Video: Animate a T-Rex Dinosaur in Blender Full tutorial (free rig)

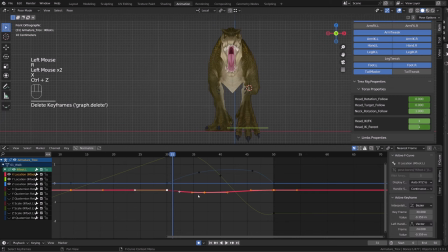But then as it leaves the ground, I want it to go slightly toward the inside. And then during the passing pose, slightly toward the outside. So I will kind of have a S-shaped curve. And then I will zoom on my curve to reduce the amplitude of the curve.
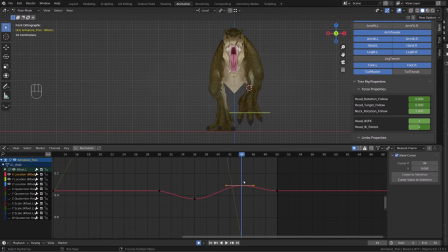So I don't want a super broad side-to-side motion. It has to be subtle. But it just brings a bit of believability to the motion, I guess. Now I'd like to mirror the action onto the other foot, even though it's not finished, just to have a better feeling about it.
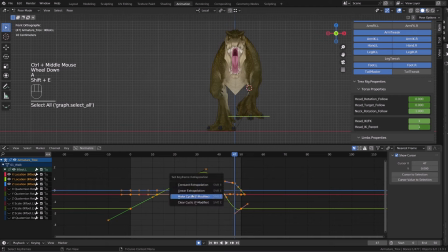So I will first make it cycle by selecting all the curve, pressing Shift E and choose Make Cycle. Now with all my curves selected, I will press Ctrl C to copy all those keys.
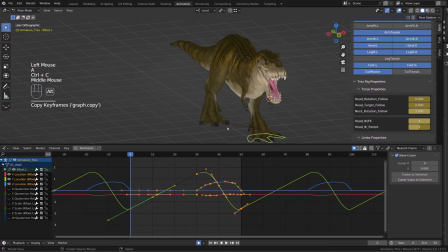In the 3D view, I will unhide all the controllers, select the opposite foot, and then I will get rid of all the keys but the first one. I will select them all and press Ctrl Shift V to paste a mirrored curve. Now Bob is doing small jumps, so I will offset all those keys by 25 frames,
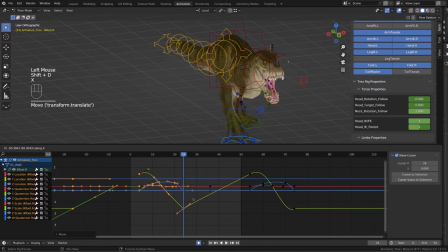and then I will duplicate them back to create some kind of cycle, and I will insert a key on the very first frame on all channels and convert them to free. Duplicate those on frame 50 and get rid of all the keys after frame 50 and before frame 0.
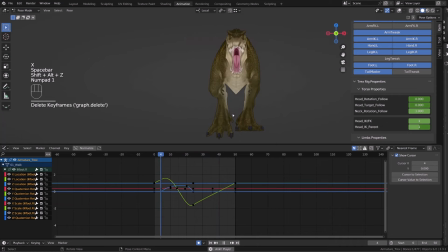This is how you kind of clamp your animation length in a way. While recording, I spotted that I offset the curve by 24 frames instead of 25.
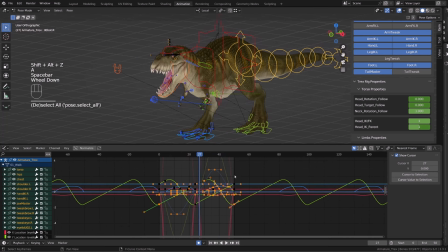But I fixed that on left foot basically a little later on. I didn't notice why, but it felt better on the right foot and I fixed it on the left foot. But now it feels like the animation is a bit too slow, so I select all the curve and make them cycle pressing Shift E.
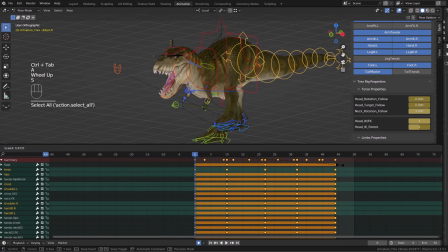Now I will switch back to the action editor and I will scale down the whole keys toward the point zero. Basically, I'm making the action shorter, so the animation a little faster.
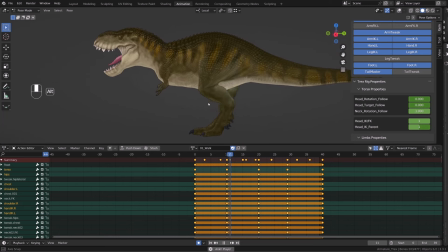And it feels better to me, at least on 40 frames. The length of the action is really up to you.
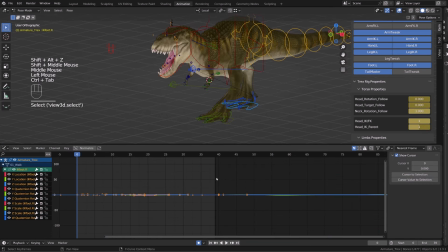I felt like 50 frames was a bit too slow, but it also feels like super heavy.
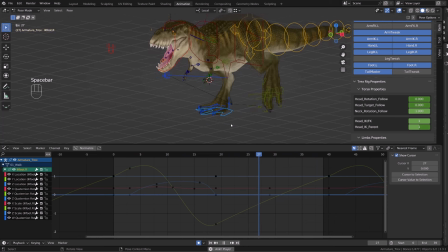That's really hard to get the timing right at this stage. So as I explained before, on the left foot, I will simply offset the landing pose by one frame.
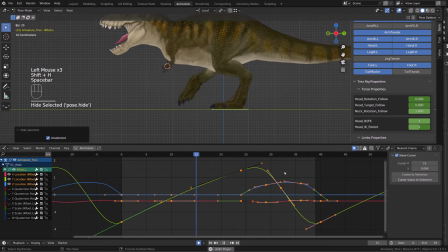So I will push the up pose of the foot by one frame later. So it takes only 3 frames for the foot to land on the ground, which is the case on the right foot since I did this little mistake.
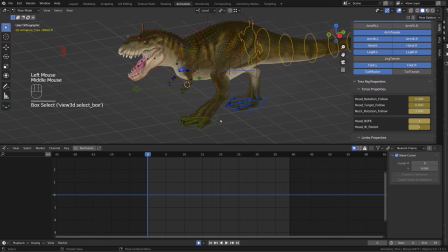Now, if we polish a bit the foot roll, it will really change the feeling of this walk cycle. So with my foot roll controller selected, I will press Shift H to hide everything else and I will start working on the graph editor.
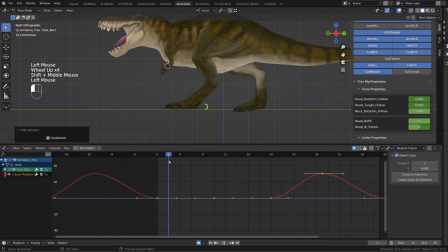I will deal with it as I will do with a human foot. But then with the finger, we will add this kind of bird motion. So here I'm raising the fingers, but this is not rotating around the heel of the foot, but around the ball of the foot.
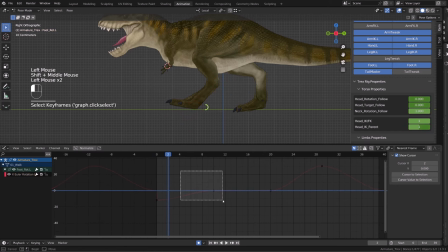So I push the key down to raise the fingers, but I want to slap them on the ground pretty fast, on frame 1 or 2. As you want to slam the ball on the ground, you switch your key to vector. This way you get rid of any easing. Then I will duplicate the first key on the very last frame,
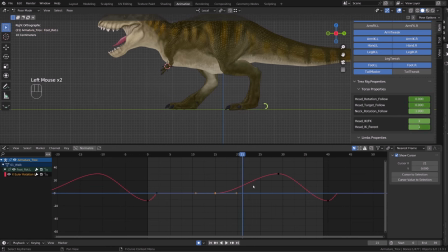and I will make Bob pushing onto his foot a little sooner by duplicating this key to have a more flat curve on the top, so it will be raised a little longer. Then I want to make sure that he opens the foot a little more while the foot is going down on the ground.
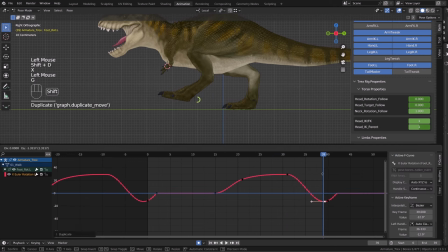So this is where the finger curling will kind of get into the other direction. It will make sense when we start animating the fingers. And the time is more or less now. So what I will do is that I will press Alt H to unhide every controller.
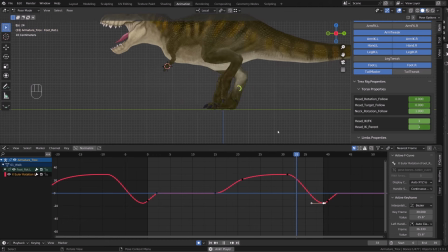I will select the palm controllers and the finger curling controllers.
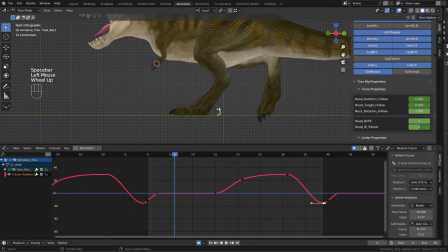And for the time being, we will focus only on the X rotation. So press Alt H to unhide everything.
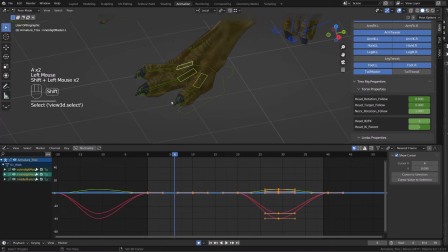Select the bone you want to use. And then we will press Shift H again.
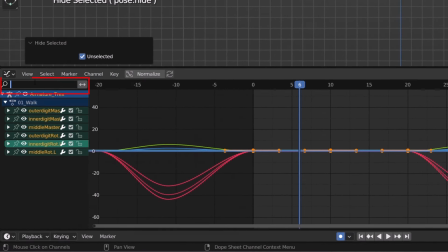And to isolate the X rotation channel, I will go to the search bar and type in X space EU for X Euler, and only the channel with the name X EU will appear, the X Euler rotation basically.
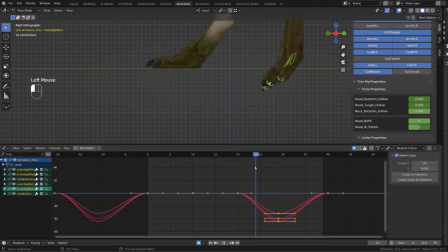So let's polish those fingers. First, I need them to be in contact with the ground. I don't want them to go through the ground. So I will offset their X rotation curve until the foot leaves the ground. And then I will tweak them to keep them in contact with the ground as long as possible.
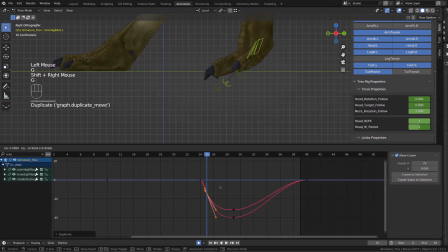So it's not really about moving the curve or whatever. I'm using the graph editor because it's easier. I can work with chunks. So I'm duplicating the curve, and per frame, I'm offsetting the curve to have
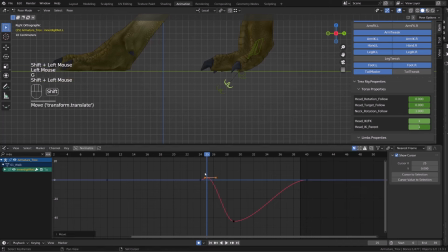visually in my 3D viewport the fingers that seems to be in contact with the Y line, which represents my ground level in a way. So I'm using the graph editor, but I'm basically building pose to pose animation here.
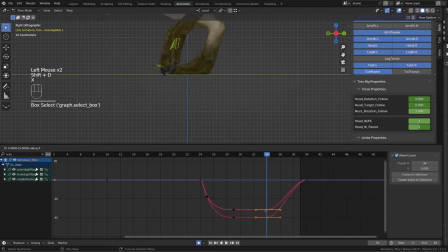Then once the foot leaves the ground, I can curl the fingers back as a follow through animation. I will then go back and revise a bit the position of each fingers on the ground. So I will try my best to reach the best result I can using only the curling controller.
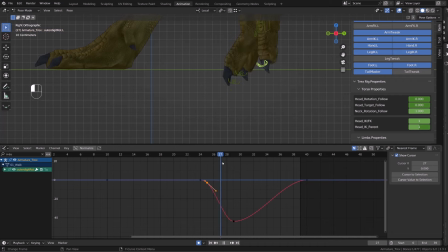And then I will unhide all the controller and play with the tweaker bones, the individual joints of the fingers. Here I've reached this limit where I can't really get the result I want with those main controllers,
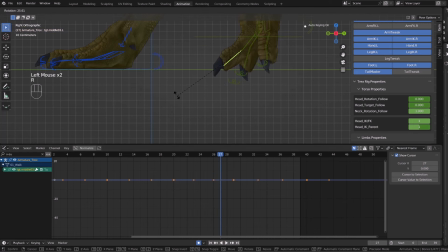so I will switch with the tweaker bone. I will rotate it. You can see that it's interpolating over 5 frames. I don't want that. So on the previous frame, I will cancel the rotation by pressing Alt R. And then I will smooth the curve so that the controller doesn't pop by offsetting the next keyframe.
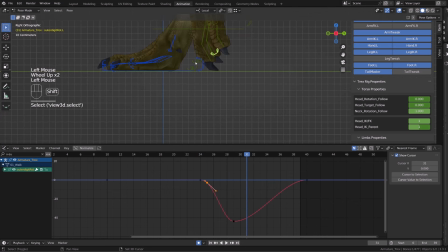As the foot travels fast in the air, I want the palm bone to slightly curve backward, again as a follow-through animation. And I will do the same with the curling controllers.
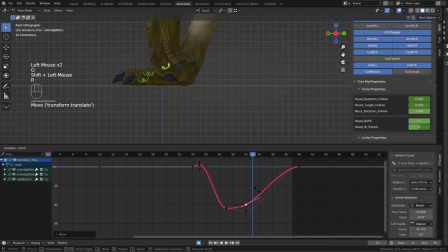As explained before, I dealt with the contacting pose a bit as a human foot, but it doesn't feel right. Whenever a chicken or a big bird, or if you watch other dinosaur references in movies or stuff like that,
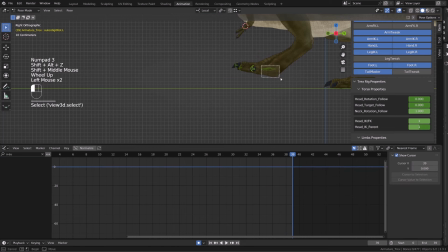they tend to land on the ball of the foot, not on what I interpreted as a heel, so it doesn't feel right. So I will try to absorb the impact with the fingers a bit, but still have a bit of slapping rotation of the fingers.
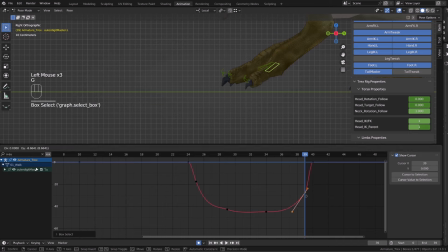It's a bit subtle, it's a bit complex to explain. So just follow along, try to get a sense of the motion basically. So here I'm almost at the contacting point and I'm making the fingers pointing down while
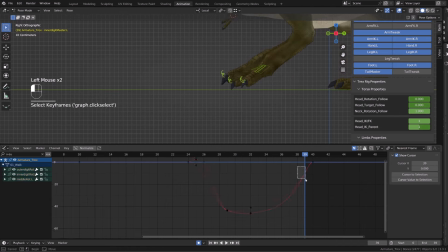I was planning to make them point up as your toes will do whenever you are walking. So now when I switch to frame 40, the contacting pose, you can see that the palm bones are pointing up a bit too much.
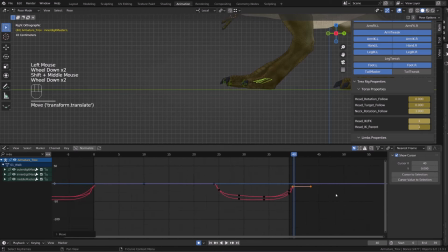So I will lower their curve and it will reduce their rotation and make them point toward the ground. And it feels a little more natural. I still want to have a bit of this slapping motion, like this impact on the ground.
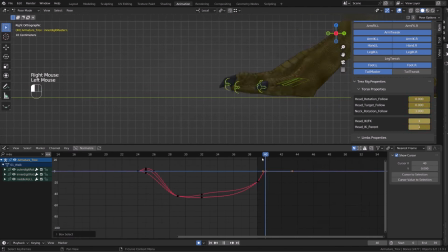I will just speed up this part of the animation because this is where I was kind of exploring this slapping motion on the ground and it doesn't feel right at all. And this is what is hard about doing animation tutorial, is that sometimes you need to explore some
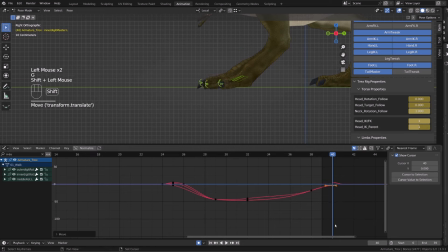stuff and it doesn't work, so you need to revise them afterward.